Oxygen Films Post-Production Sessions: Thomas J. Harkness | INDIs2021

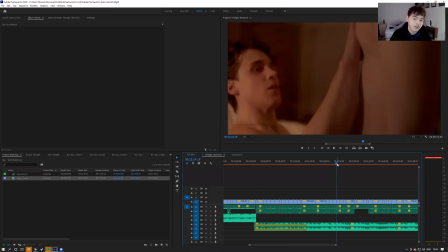I believe it creates a lot more of
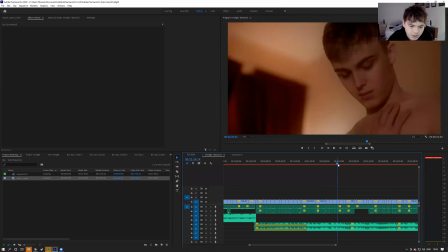an intimate moment. What I've done is, again, I've used movement and blocking of the hand going up his chest to cut to a reaction shot with an action of it being on Nat's chest, on his reaction of him touching his chest,
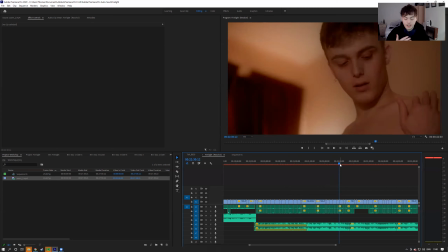which creates a very smooth, and it also adds to it because it has an action within a reaction. So it goes up and round, and you can see the emotion in how he's feeling in
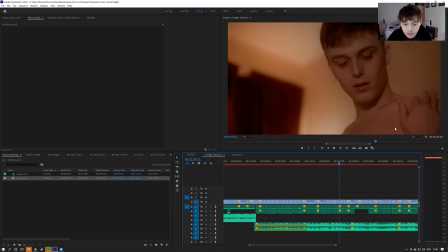just by seeing the action itself. So I believe it creates a lot more emotional value.
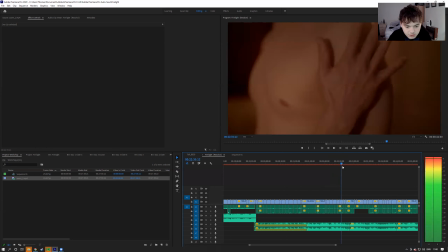And then cut again to another shot of the hand going down his arm,
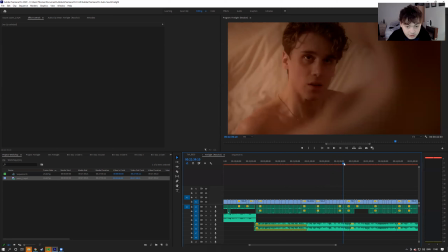and then to James's character's reaction
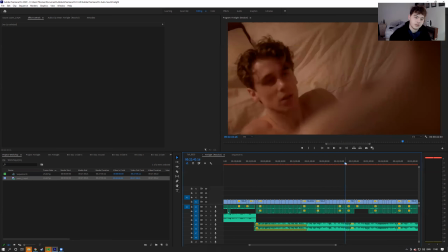of him touching him, and then like feeling a bit, and then he lays back,
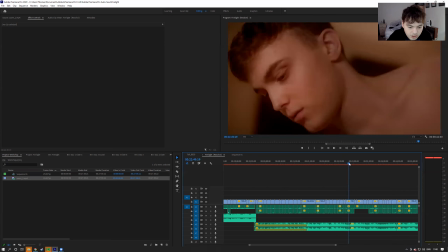and Nat lays on top and starts kissing him.
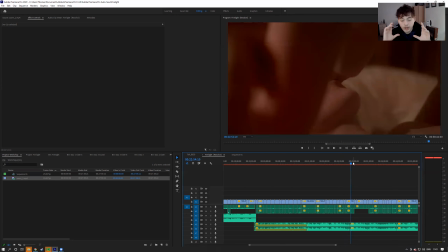This bit is very intimate, and it's a great shot at following down. Usually when it comes to movement shots, instead of it being a static shot and of reaction, you like to make that last a bit longer to move from one block to another block.
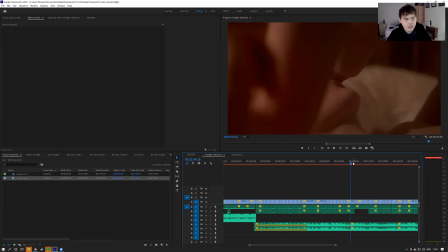This really helps to almost keep organization when you're editing a scene. So if there's multiple blocks and there's multiple areas where the characters move and all of that, it's good to separate them into either camera movements or character movements.
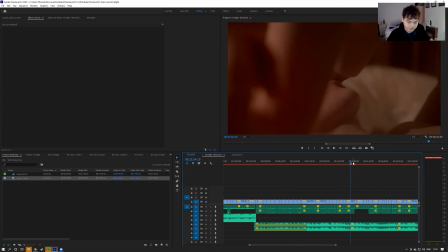I believe it creates a lot more value when you're doing it.
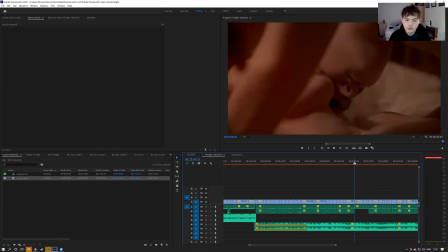And then it also helps not to get you confused in case you've used a shot earlier, or in case you've done all that, because it'll be a different block. Yeah, so they start kissing, they start talking and whispering in the ear.
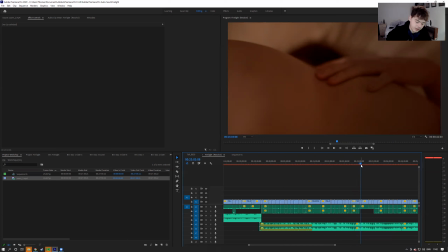But then I found there was this really nice shot done by the DOP, which is following the hand up the back. And it's weird because I think it's a very good trope in sex scenes in film,
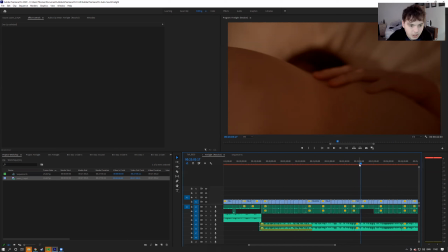of the hand following up the back, because it shows how intimate and close we are to the characters in the scene, and almost peeping into their actual lives. I just think it works very well.
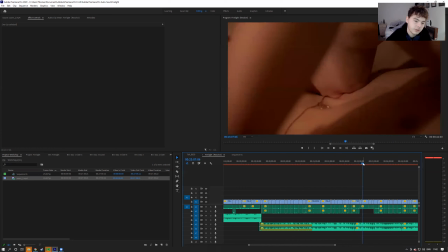Again, it was only a short clip because you don't need too much of it. You don't want it to linger. To then a longer shot of Nat's character kissing down James's character's chest.
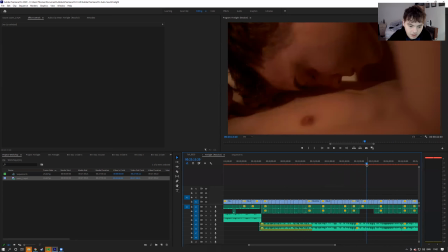And to here. And then here, when it comes to more sexual and a bit more lustful,
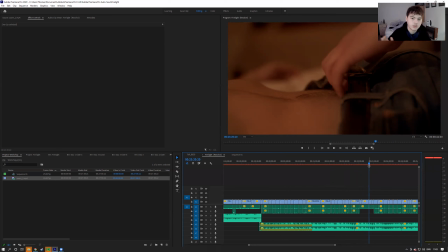I generally make it a bit quicker because the scene isn't about lust. In this instance, anyway, if it was about lust in a different film, then obviously elongate the shots out and do how you would do normally when editing the scene.
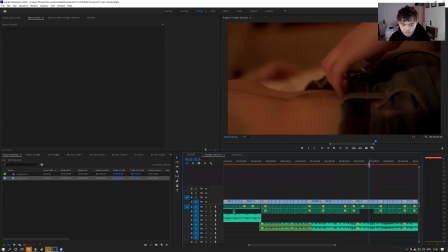However, in this one, it's more about sensual instead of sexual. So I made the shots that have a lot more sexual connotations be a bit shorter and a bit more quicker because the scene isn't about that.
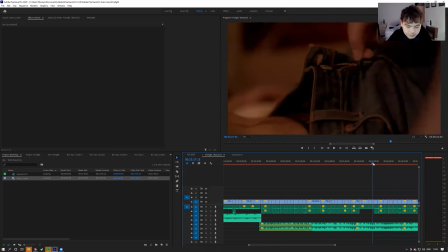So undoes the belt, undoes the
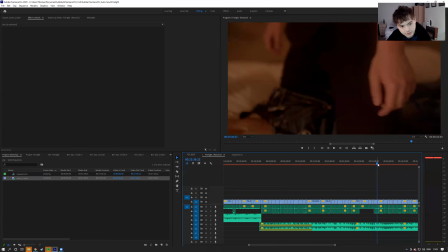zip, rubs his thighs to make him feel comfortable, which I think is very nice.
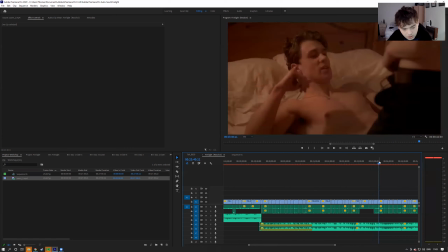And then he starts to undo his belt. And then the tables have turned, and instead of Nat's character saying, wait, it's now James's character saying, wait.
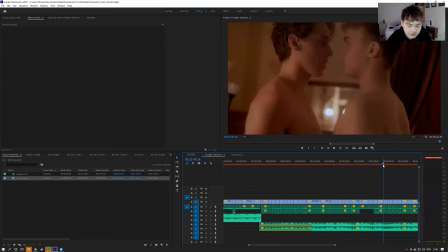As he sits up and he gets close to Nat's character. Both they're very close, very intimate.
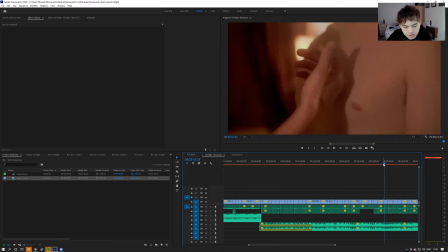And what James's character starts doing is touching his chest again with his hands.
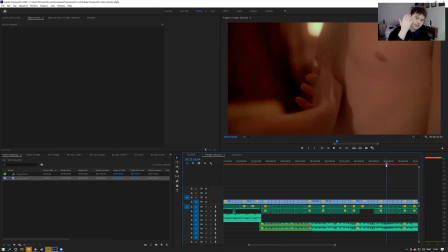Again, using the hands as a way of intimacy in the scene. Goes down. And then in the script, it says that Nat has a reaction.
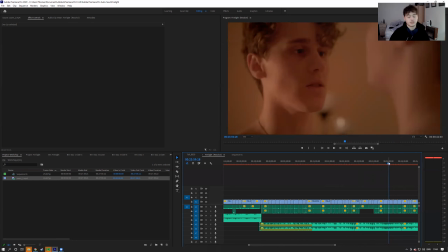So he cut to James's reaction of Nat's reaction instead, because he flinches like that. And you see also in the end of the previous shot,
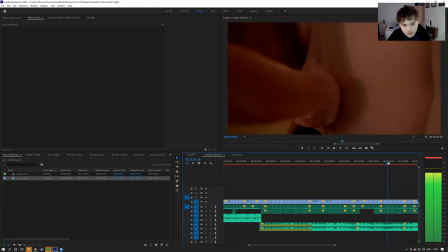Nat's body have a reaction of where he goes like that and breathes in.
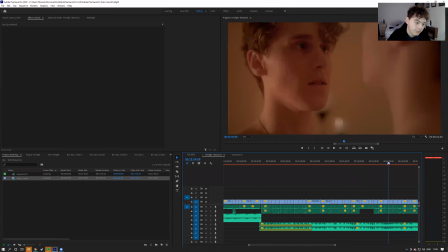And James worries about him not enjoying it, James' character even, and basically goes, sorry. And you want to capture that reaction because it's clear that he's never done this before.
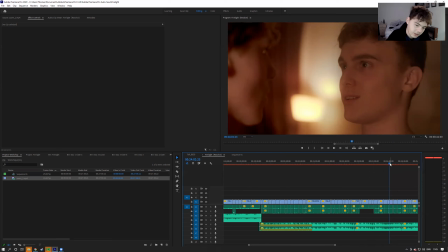And then get Nat's reaction to him saying that. What I like to do, because there was in this shot particular, there was a bit of blank space or a bit of dead space. What you have to think when cutting in this specific scenario is why?
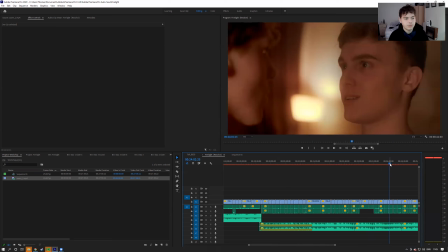How would you react in the scenario when if you was with your partner and you was getting intimate like this and they had a reaction to something and you apologized, how would they react?
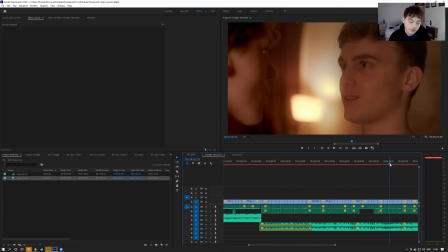Would they react straight away or would they linger for it a bit? In this case, I thought no, it wouldn't leave it a bit. He'd react straight away because he'd want him to make him feel comfortable. And he goes, instead of it going, sorry, blank, blank, blank.
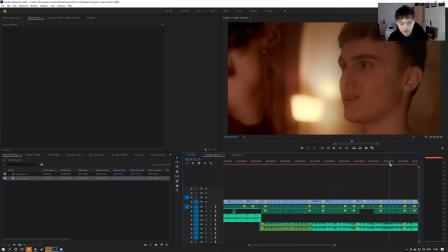No, I really liked that.
It goes, sorry, no, I really liked that. You know what I mean? It gives a bit more of an impact, especially in dialogue, where instead of it being clear that that they're just doing the lines, you should make it
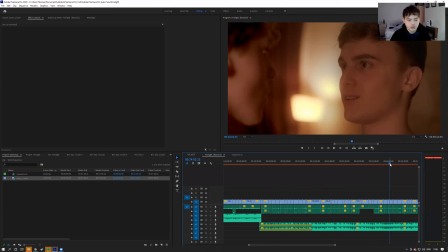clear that it's a part of a conversation. So instead of each word and each dialogue being quite separate from each other, I like to usually go off of reaction and beat. So, for example, he'll go, "Oh,
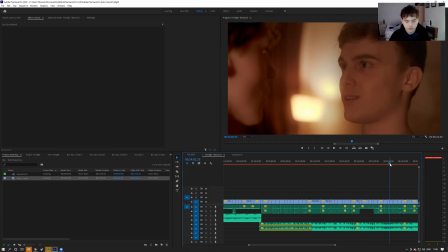I'm sorry," and instead of going dun dun and waiting 2 beats, I go off the first beat where it goes dun like that. So, I'm sorry. I'm sorry. Dun. No, I really like that. You know what I mean? It's like creates it. It makes it a bit. It feels a bit more real. That's what I'm trying to say.
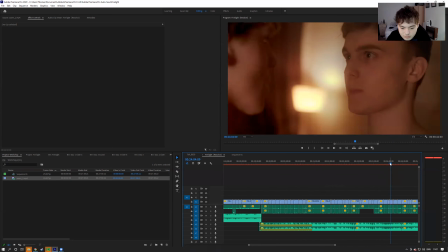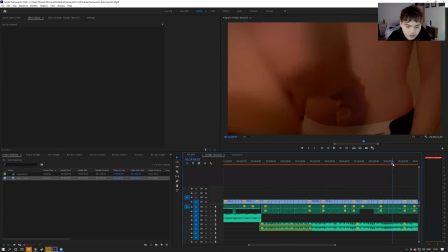So it goes on. Because I really like that. And another close-up shot. Him touching down and going a bit further down instead of it being up here. It's more lower.
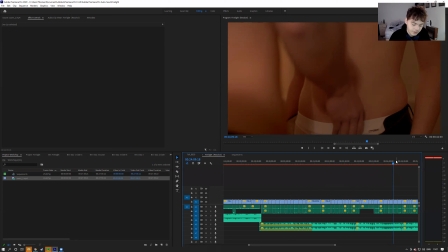But again, as I said earlier, I'd rather it be about sensual than sexual. So we cut that a bit shorter, this shot.